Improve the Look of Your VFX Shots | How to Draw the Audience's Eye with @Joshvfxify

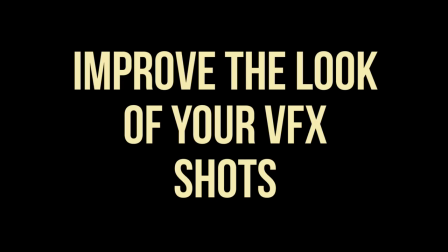[0:00] We are the music makers and we are the dreamers of dreams.
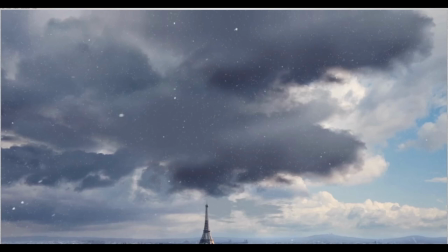[0:07]
So what I'd like to talk about today is a skill I believe is kind of the skill that's most missing in the industry. And it's the difference between mediocre kind of okay compers that can get a shot done and senior wanted compers who are in demand who can look develop a shot or a sequence and lead the direction of that look.
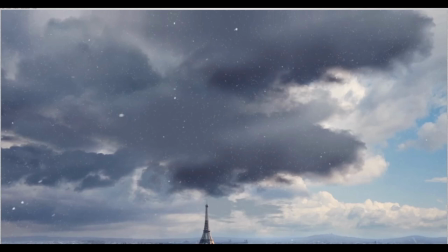[0:26]
I've been teaching for composting for around nine years now. And if I'm honest with you, you kind of get these students who pick up the technical skills very, very quickly and they know where the buttons are. But then they kind of have this existential crisis where they've learned where the buttons are, but they don't know how to look an image.
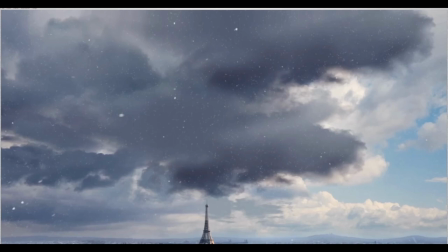[0:43]
And they're like, wow, now I've got to learn about this side of this art that I'm kind of getting involved in. So what I want to do today is actually cover that skill of how to make your images look better and improve the look of them in order to tell the story better as well.
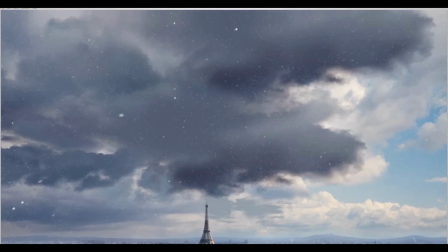[0:58]
And it's a thing called balance that we're going to talk about today. I found that you're kind of talking about balance more at high-end companies or in higher-end projects. I think simply because you've got more time to actually design the look, but you can still use everything I talk about today on any production that you're on.
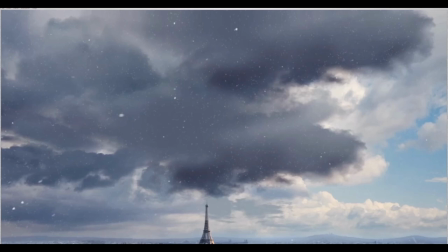[1:16]
So why actually is balance then? Well, balance is actually the art of designing the image to get the audience to look where you want them to look in order to tell your story. So for instance, in this case, we're kind of looking at this image. I'll talk more about this in a second, but we're looking at this image where we've got the Eiffel Tower kind of dead middle.
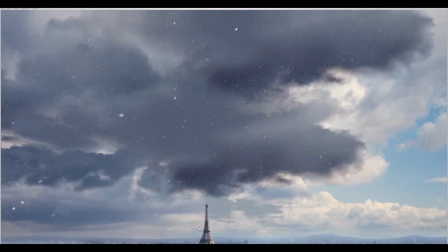[1:33]
And it's pretty obvious that that is where the director and the people that designed this shot want us to look. Well, it wouldn't make sense there to be kind of like a big spaceship up here or something way more exciting up here in the corner, right?
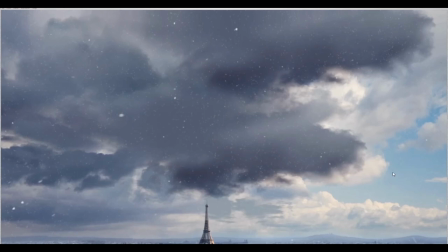[1:47]
Because we're going to instantly look there instead of the middle. So that's what we're going to talk about today. how to kind of like create the balance and get the audience to look where you actually want them to look.
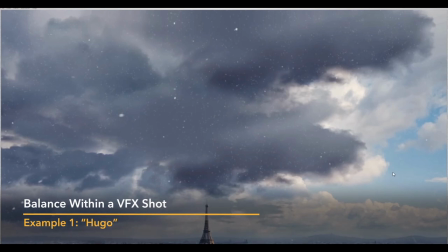[1:56]
So let's start then. So I've got this shot from Hugo here, which I think demonstrates this pretty well.
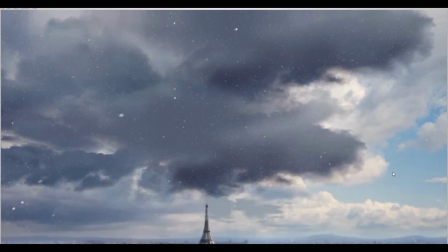[2:01]
And what we're going to do, by the way, we're going to look at two shots that I think do this very well. And then we're going to look at one shot that I think doesn't do this so well. And I'm probably going to keep quiet about what company did it and the project as well. But we'll start off with this one. It just heads up. This is a visual effects breakdown. So at one point there are going to be kind of green screen people flying around,
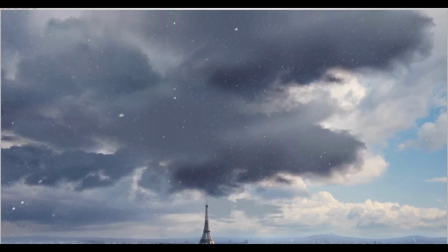[2:19]
but it's no problem at all we can still get our point across so i'm going to play through the shot and we'll come back to it and see how they kind of designed this now actually one thing i'd like you to do while i play this through is ask yourself at various points while you're watching this shot where are
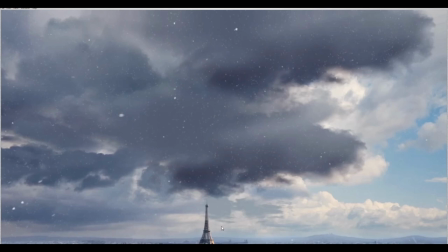[2:34]
you looking in the image and how have they got you to look there so for instance at this point right we're looking at the eiffel tower how they actually got us to to look here i'm going to play the shot through and we'll come back so you can see we're in paris it's it's snowing
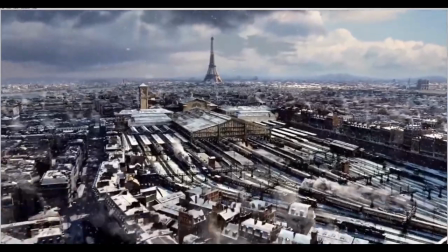[2:50]
and we kind of got this train station in the middle and
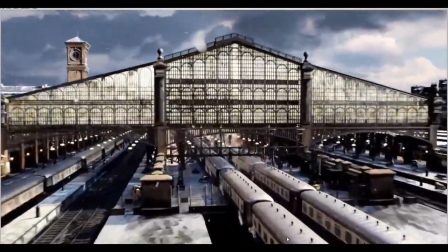[2:57]
the camera's going to fly through into the middle bit again always ask keep asking yourself where you're where you're looking